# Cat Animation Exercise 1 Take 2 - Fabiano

Fabiano, here's your revision on the first run of the cat chasing the mouse.
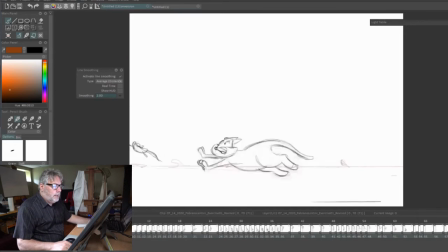I think it's really nice. I think what you've got going here is got a lot of energy. The run is very cartoony and it's fun. I like how he slides by the pole and grabs and pulls himself up real fast.
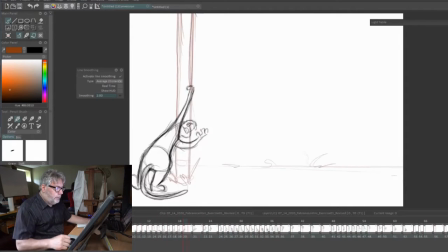If we had enough time, more time, you could have more struggle of him pulling himself up.
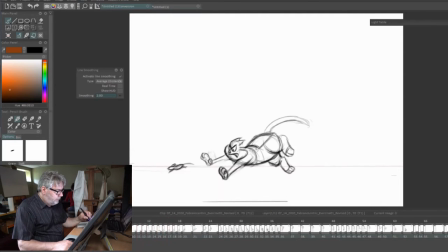I think overall the run is good, but I would want some more extremes. Like I would want to feel more weight on this drawing, so there would be a bend in his arms, and then a straight here where it's going back so that we see him, his hand, going back there.
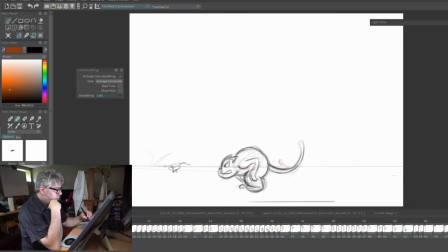That would make it stronger before you come to that pull, but I know you're going really fast. If he's galloping, you've got him galloping, and now you've got him not galloping in this pose. So you would want, and I know you're doing that because your cycles are off,
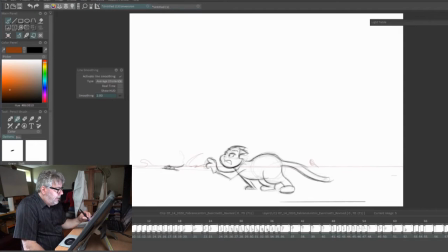but you would want to maintain that because you come back to it. So it's like he's got that far foot on the ground for 3 frames or 3 drawings without moving much. So you'd want to watch that.
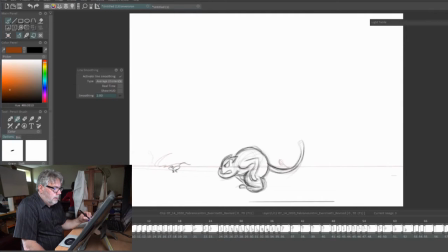And then that was proved true here. This is a nice bit of action here of him grabbing. I might have him here.
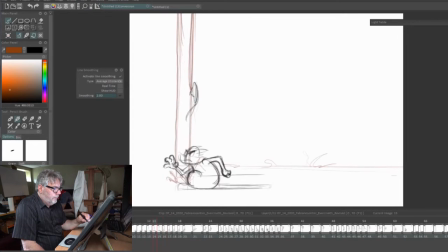I'm not sure if this hand is behind the pole or whatever, but I would almost have his face facing the pole and looking up as he's going by,
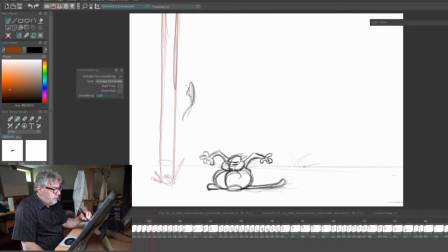because it feels like it's sort of a missed. He'd want to keep going up there with that, but that's okay. Now I see his eyes. I think it's all right. But it would just keep more fluidity in terms of him going up.
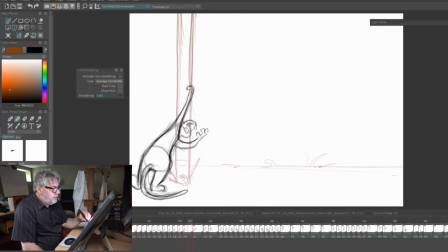So here, it's nice that you're playing the camera with his face. So he's looking at us, but I don't know that you have to do it quite so much there because it feels like his neck is broken a little bit as he's going up.
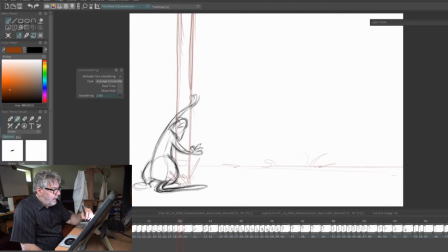So I would just keep the top of his head. You've got the back and top of his head showing here, and then all of a sudden he goes into profile, which is sort of awkward, and it's right in the same area. So you'd want to pull him up. You'd have an opportunity to pull him up there, but it's good that you're thinking in terms of weight.
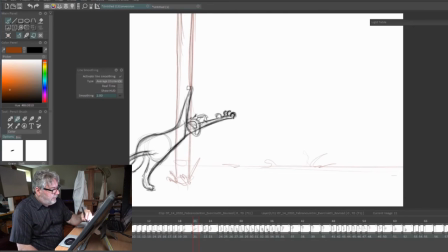He'd be struggling to get going and easing out of that, and then he goes up. Now here's where I would turn to see the face, just like you have it here, but these drawings here I would have the back of his head. Bring him up.
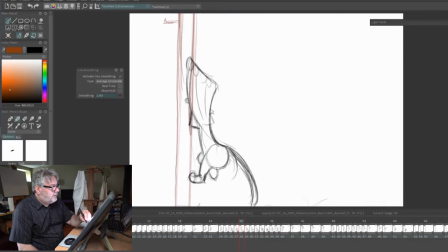That smear drawing isn't working too much. It's not following the hand because his hand is back here. But then you've got it up here, right? So I'm not seeing the trajectory of that smear drawing.
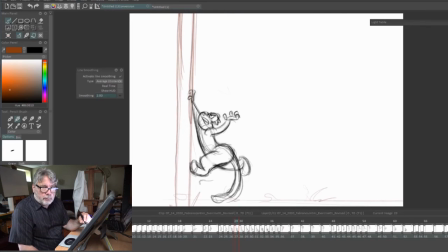It's basically, a smear drawing is just a blur, but it's all filled in with color. So I'd want it to be more of an arc going in there.
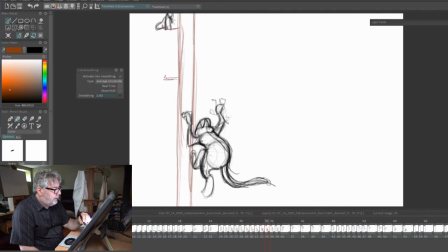So this is nice that he's sort of getting himself ready, squashing his body to stretch and recoil. You could make this even stronger here with get rid of his butt sticking out so much on that one. Stretch him up, right? Get rid of all this.